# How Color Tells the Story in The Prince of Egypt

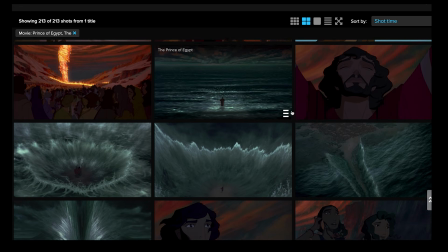1466s
And so you can see here the grandness of the parting of the sea.
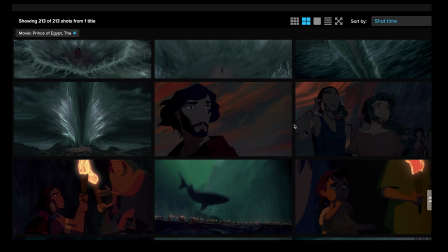1476s
And we are kind of bringing back those greenish teals again, a little bit of reds from the fire.
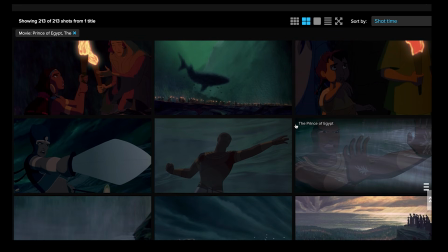1483s
This is Ramesses' last try to track Moses and attack him, but unfortunately,
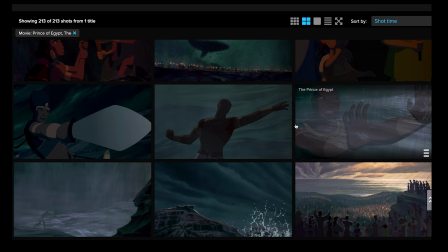1491s
he loses and he's left on the rocks, as you can see right here.
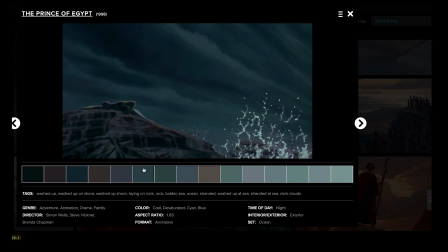1498s
And again, we have quite a neutral palette.
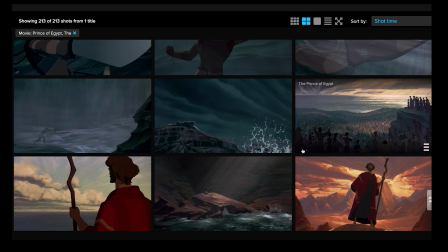1501s
For every still that you think, wow, that's a lot of color, there's also a lot of neutrals to balance everything.
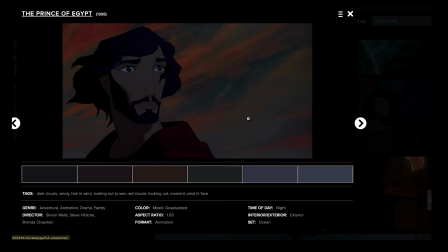1510s
So for example, even in the sky right here, lots of neutrals in the sky to balance out those pops of red from the fire.
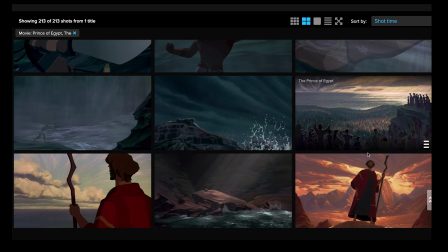1518s
And I think the reason why I love this film so much is that it has such a plein air-esque sense to it.
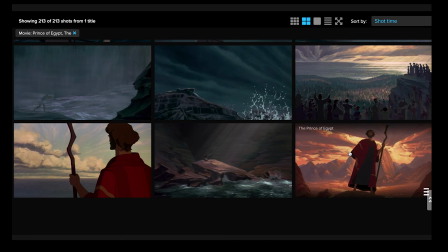1526s
You can tell that the painters painted from life, did a lot of studies from life, which they did. And it's very apparent in the backgrounds of this film.
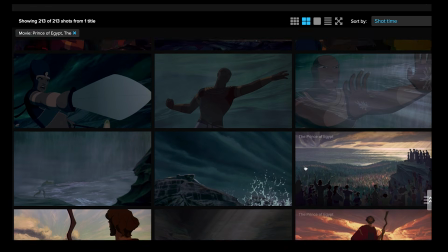1536s
So again, just scrolling through, you can just see the
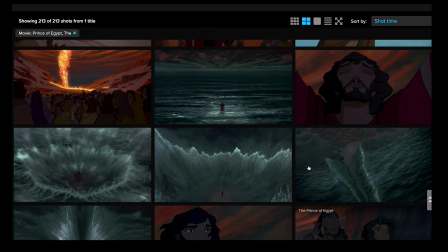1541s
intentional use of color and how everything supports the story,
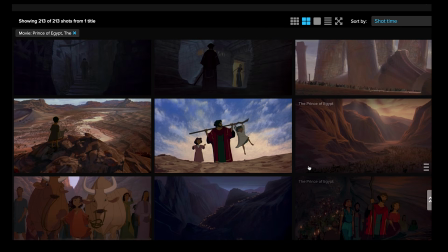1547s
the particular mood, the interaction between the characters and those particular scenes. The colors should support that, not the other way around, right? We're storytelling with color.
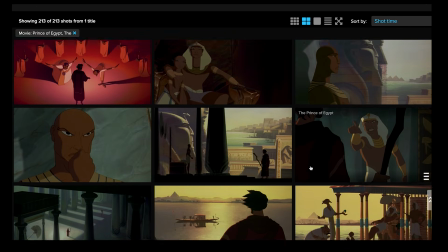1559s
And, it'd be really cool if I took a lot of these film stills
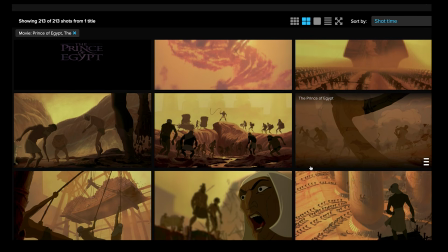1565s
and just did like a quick color strip to kind of break down the abstractness and the progression of color.
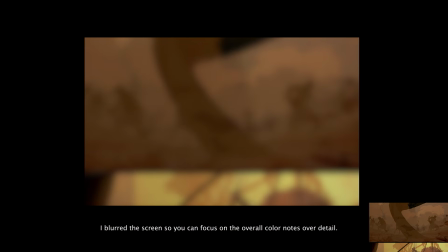1573s
But if you can see through one by one here, I don't know if scrolling through would help see as well.
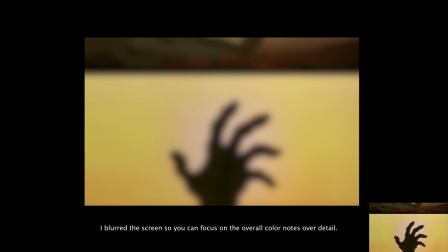1582s
It's just the yellows, the heat, the cool yellows as well,
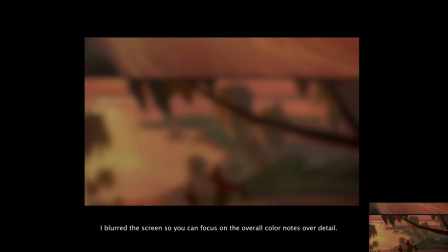1588s
before we get to the warmer red yellows in the desert as Moses escapes from Egypt.
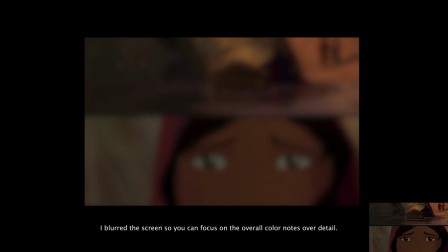1599s
So hopefully, as you can see these bigger, you can kind of feel the progression.
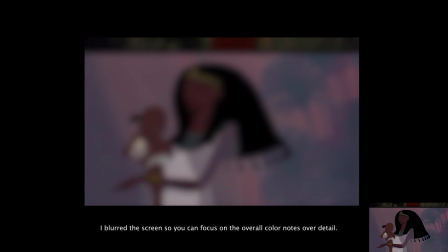1606s
I'm not going to scroll through the whole film, but I just kind of wanted
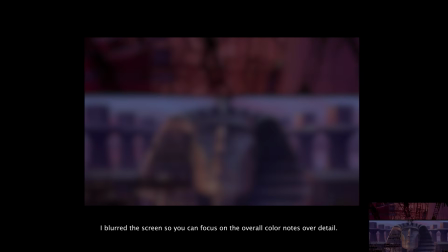1613s
you to soak in it a little bit bigger, since we saw them as small thumbnails, right?
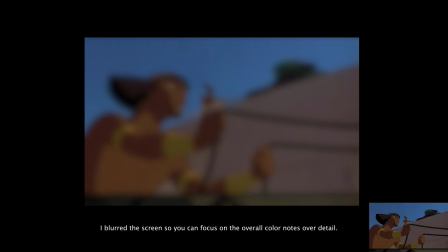1619s
Maybe I will end up scrolling through the whole thing. I don't know, because I'm just enjoying it on my screen as well.
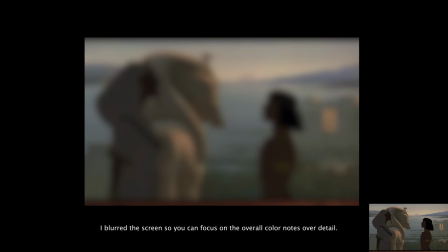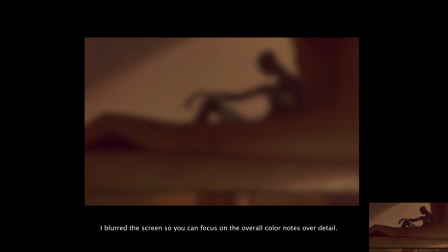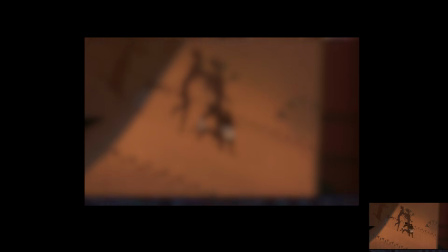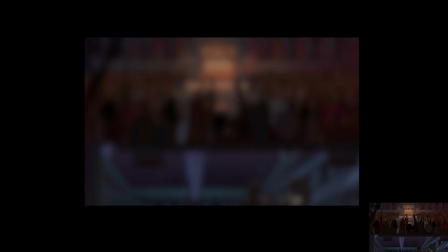1644s
The worms here really reflect their camaraderie as brothers in the beginning, right?
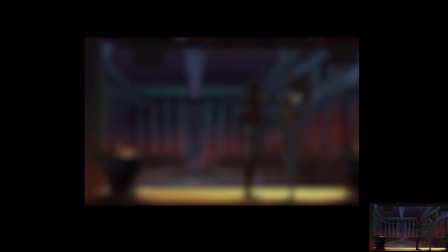1650s
It's a feeling of warmth, feeling of love, which is very different.
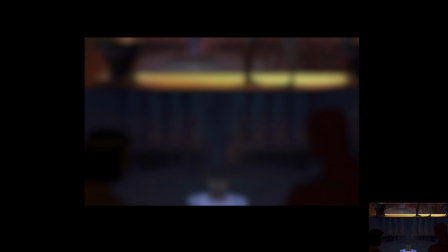1654s
I feel like the teals are starting to be introduced here to maybe hint and foreshadow at the eventual
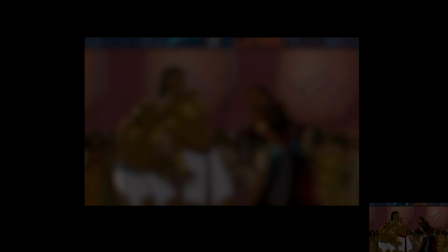1662s
separation between these two brothers, but who knows, right? There's teals here as well.
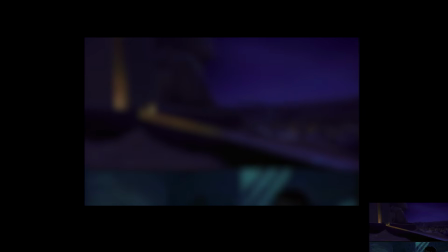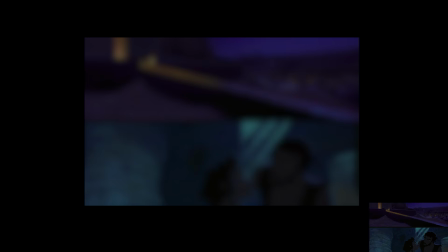1677s
And look at how different this purple night is, by the way, compared to this night right here, right?
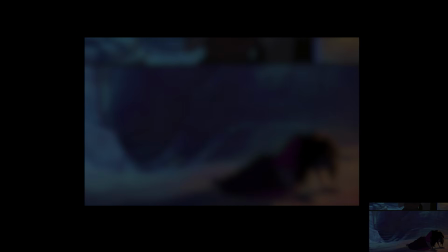1685s
As he enters out of Egypt and into town, the color palette of the night actually changes.
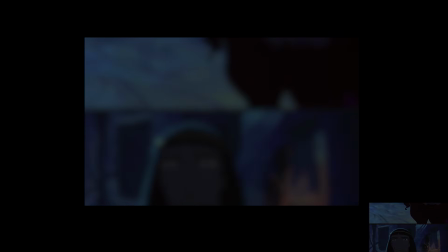1691s
I did not notice that before until now scrolling bigger.
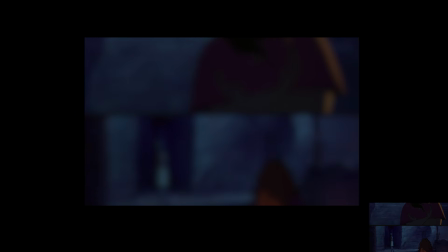1698s
But to do so in such a way where you don't notice it while you're watching it, I think is a real skill.
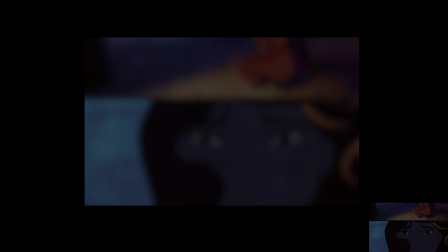1706s
So as we're scrolling here, very intentional use of light.